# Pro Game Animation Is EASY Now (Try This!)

This is where the meat of the animation comes to life.
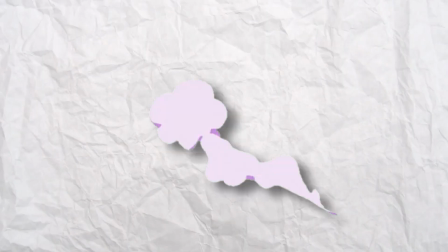(4:11)
Essentially, we want to push pre-made textures, shaders, and elements through the mesh that we just created, and this is known as scrolling textures.
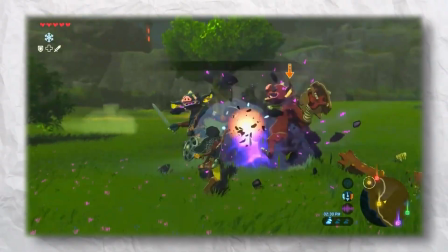(4:20)
This is the fundamental principle to almost all of the VFX animations that you see in some of your most beloved video games.
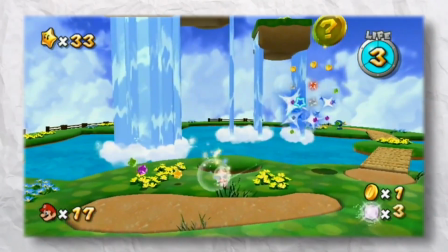(4:28)
For example, these waterfalls in Mario Galaxy, or even something as simple as a fire effect in League of Legends.
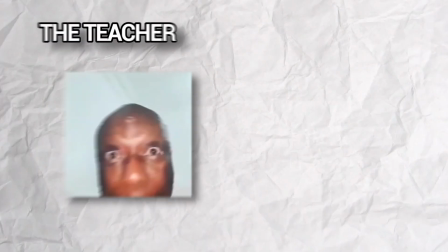(4:36)
All of this is made possible with scrolling textures. Now, it gets a bit tricky to explain, so let me show you the basics.
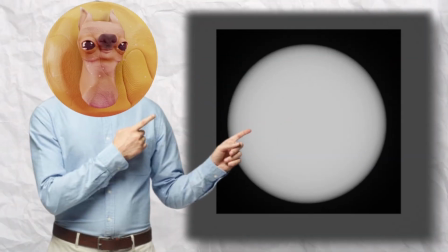(4:43)
To start this impact effect, I have a simple white dot texture. Using transparency, I can isolate just the dot.
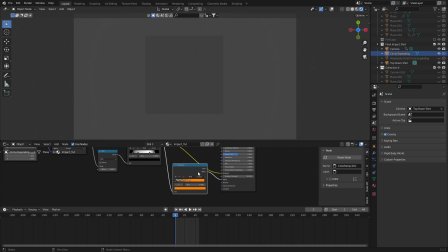(4:50)
So whatever game environment this is added to, it'll make sense for it to be there.
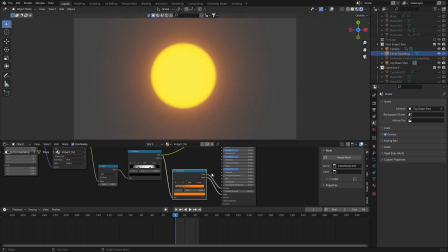(4:55)
Now with the dot isolated, I can shift the color hue to something that's more correlated to an explosion like a deep orange. From here, I can play around with the shape of the circle, and once I'm happy with it, I can move on to the final step, which is animating the scrolling texture. This part is super easy since we're just animating a value slider.
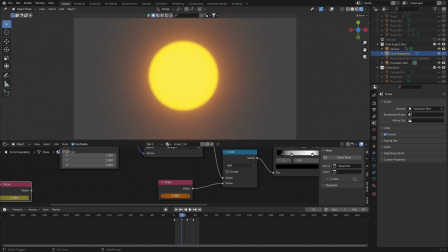(5:15)
So I'll keyframe the circle increasing in size, move forward and shrink it down again slightly, then finally push it all the way through until it disappears. Now with the animation done, you can see the basic process and this applies to all the other effects that are layered on top of this shot. But you probably noticed something incredibly obvious. This animation looks disgusting. Which leads me to the final principle. Timing is one of the 12 principles of animation, and it heavily applies to what we're doing here.
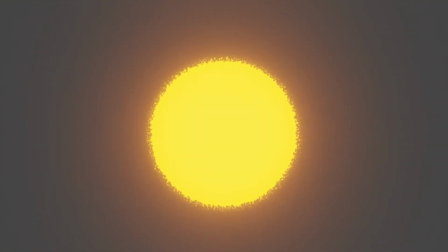(5:50)
Without proper timing, we get these types of results, and it's just not appealing at all.
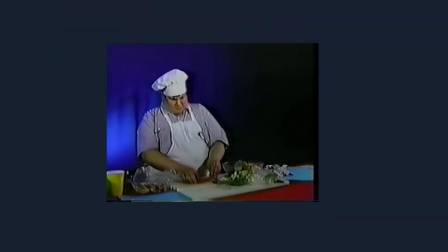(5:55)
What we want instead is that super satisfying explosion, and this is all done inside of the graph editor.
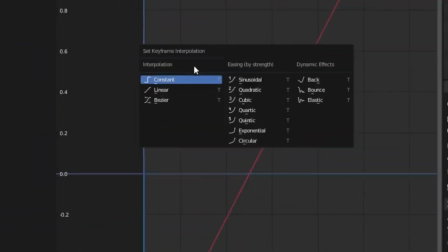(6:04)
I have a full tutorial on the graph editor if you want to get more comfortable with it but essentially
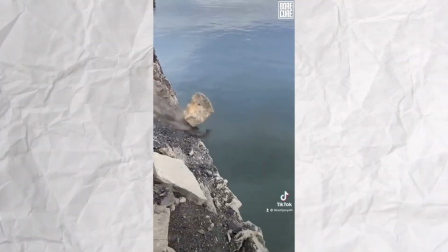(6:10)
for this animation the easiest reference I found is dropping a rock into a lake.
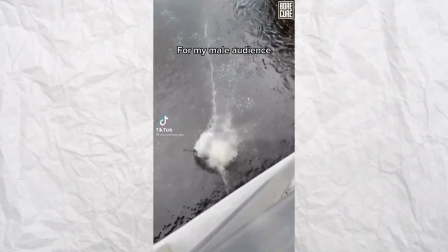(6:15)
We get the initial impact followed by a small relapse before shooting outwards into the final explosion.
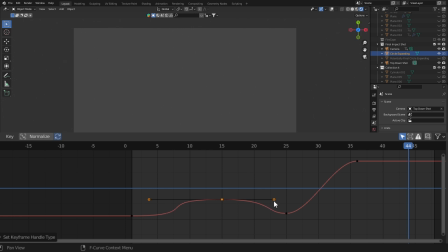(6:22)
So with some very simple adjustments in the graph editor I was quickly able to change the animation from
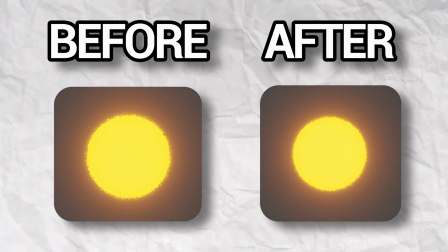(6:29)
this to this and with a few other elements added to the scene like the energy charging,
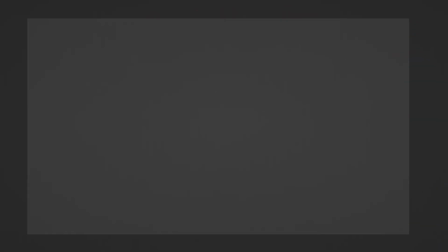(6:35)
cracks on the ground, and some aftershock sparks, you have yourself this.
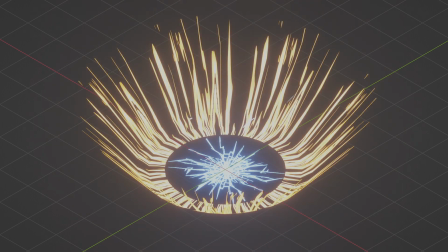(6:40)
Now this is great, but I know you actually want to make effects like this, not just see some quick overview. And if you want to learn how to do that, you'll need to watch this video right here.